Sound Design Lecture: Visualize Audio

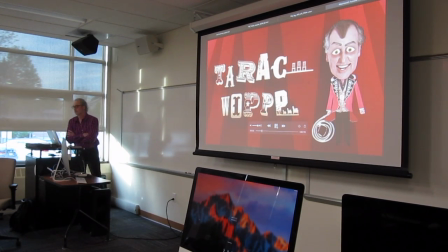K-Rack Whip is proudly sponsored by Machiavelli Funeral Homes,
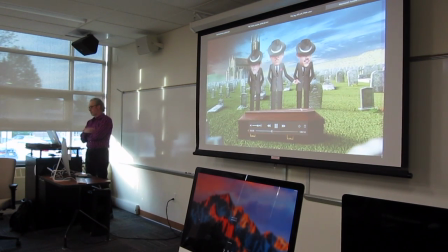where our best customer is
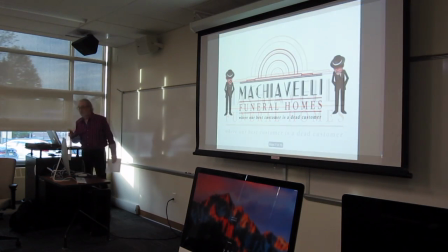a dead customer.
This is the one that we're going to focus on, Machiavelli Funeral Homes.
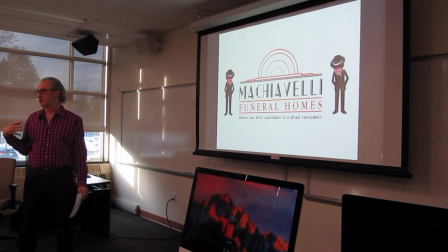We're just going to basically just kind of lift the lid, so to speak, and just kind of focus on the sound design. The first thing that I always suggest in my years of
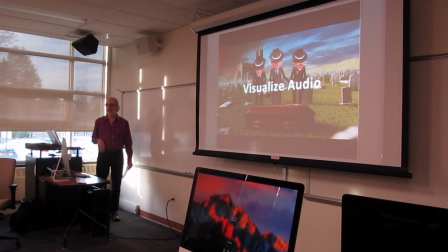experience is always visualizing the audio and
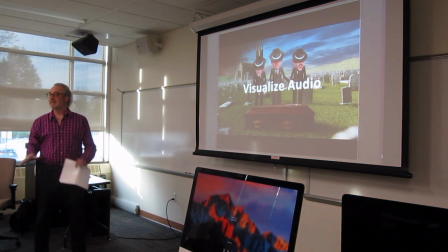I go sometimes as far as actually putting it down on paper
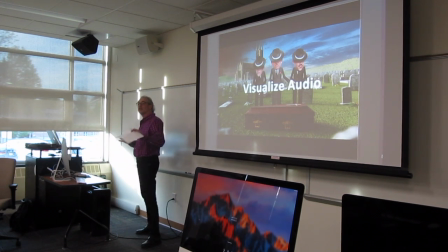to see kind of where the elements are and how they flow.
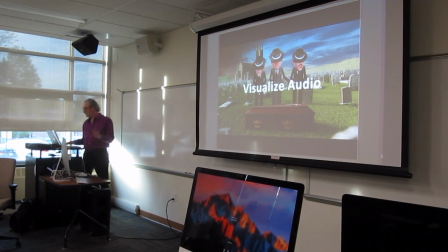For instance, and I'll show you this graph here,
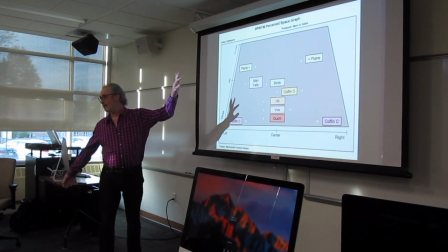this is the, it's called a space graph, okay, and if you can see it's center,
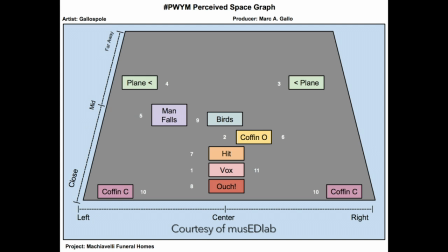left to right, and then depth, close up, midfield, far away.
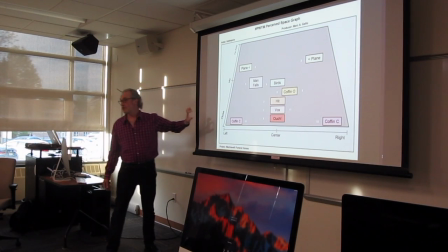If I was a 3D artist,
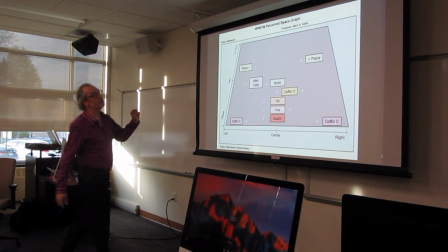one other dimension that I would add to this craft is amplitude,
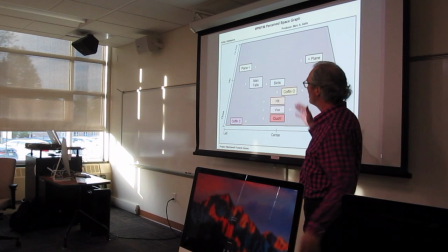or another way of saying dynamic range, because I'm going to be cutting back to digital performer,
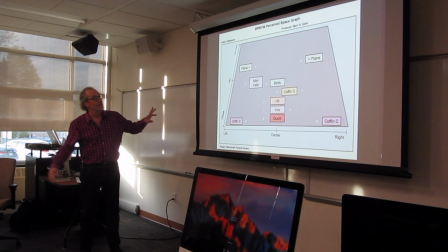which I use to craft these sound designs,
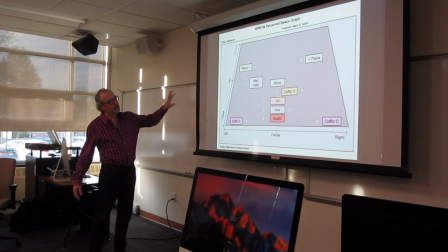and dynamic range is a critical third factor that's not shown in this,
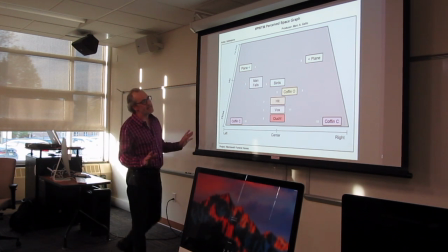but nevertheless this kind of gives you a good idea of the flow of the sound effects.
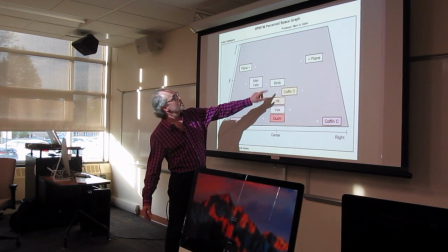So this is why you see here, you'll see numbers next to these items, okay? And the highest number, or the last number, is basically the end of the sequence.
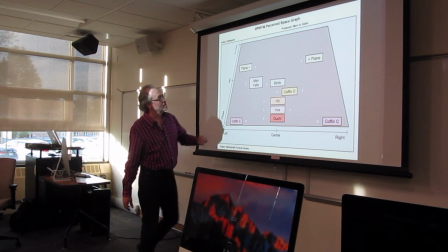So on a piece like Machiavelli Funeral Homes, it's starting with the vocal right in the dead center.
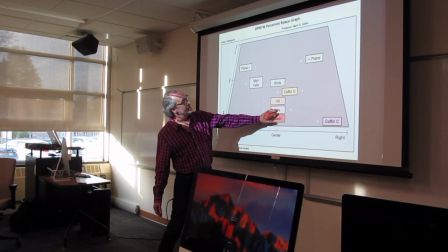And right after he's done his first line,
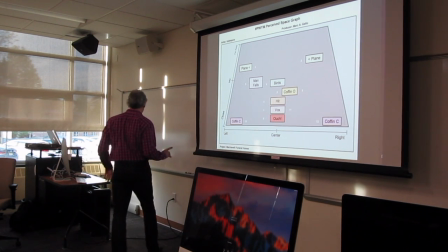you might hear that the coffin opens up briefly.
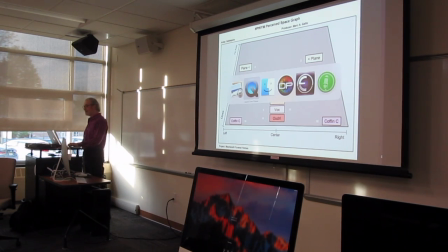So, I'm going to play that segment for you.
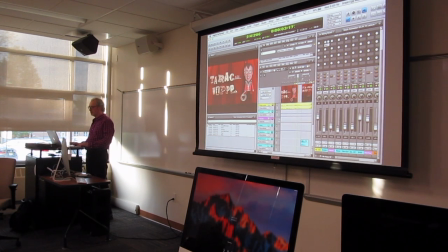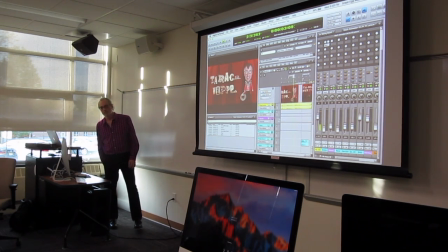K-Rack Whip is proudly sponsored by Machiavelli Funeral Homes, where our best customer...
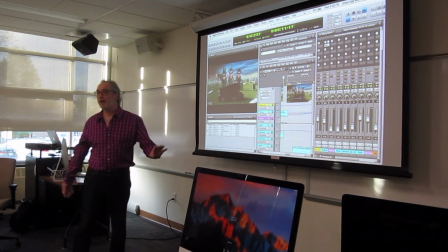I stopped it there. But if you heard it, you know, it started with the voice,
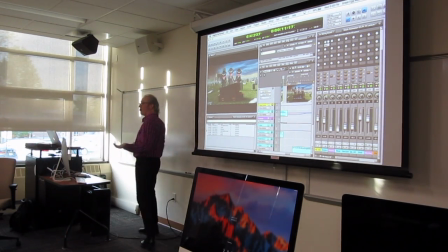and then you kind of have that, it's kind of foreshadowing here, that coffin creak.
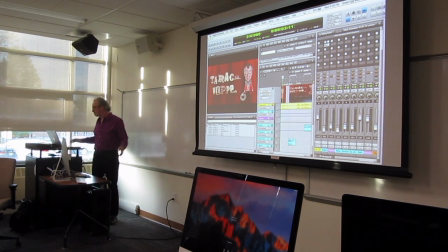Like, right here. You have the Tarek Whip logo.
By Machiavelli.
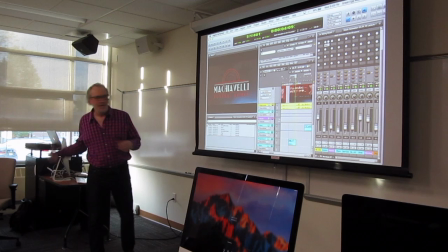So it's kind of very dark. And then if you see the sky, it's like ominous.
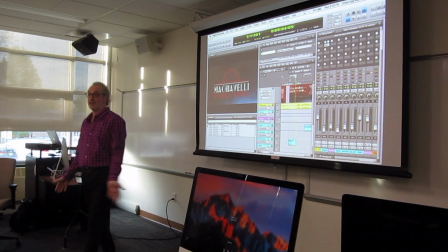dark and ominous. I mean, typically when you see ads for funeral homes, it's very a tranquil setting.
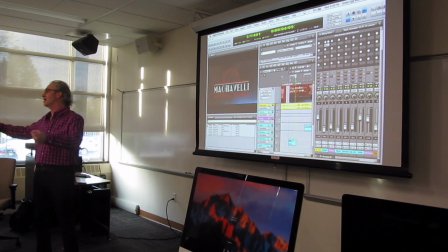You know, there's flowers, you know, trees are fully in bloom.
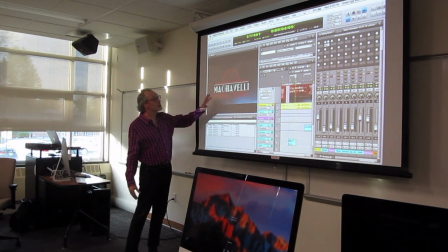So we're kind of like setting the stage because really what this is, Machiavelli Funeral Homes,
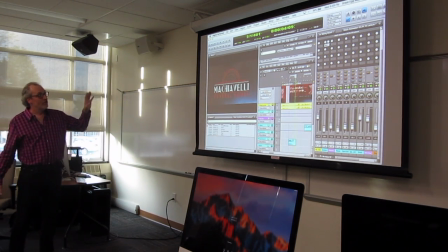a corporate sponsor for a tape rack whip, is a hit job.
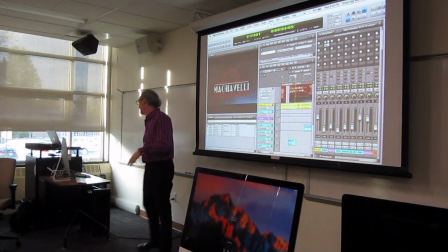And if you see with the gangsters, which I'll just, as it pans down.
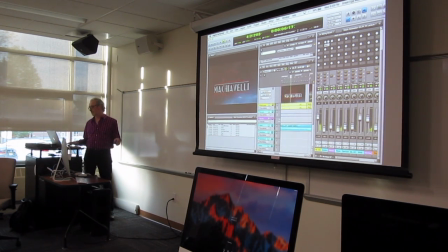Machiavelli funeral homes where our best pastor.
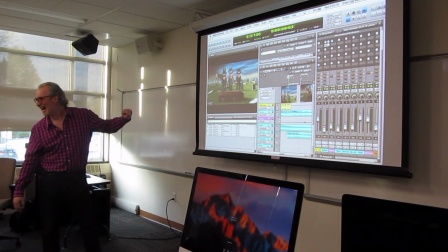I love that reverb. Is that built in? Is that the spark? Yeah, and I'll get into that briefly.
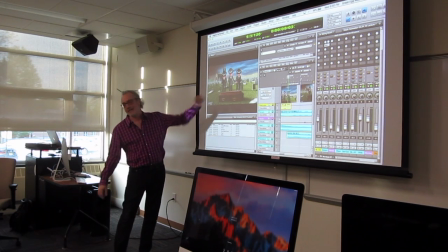But as you see there with the gangster, again, it's setting the tone.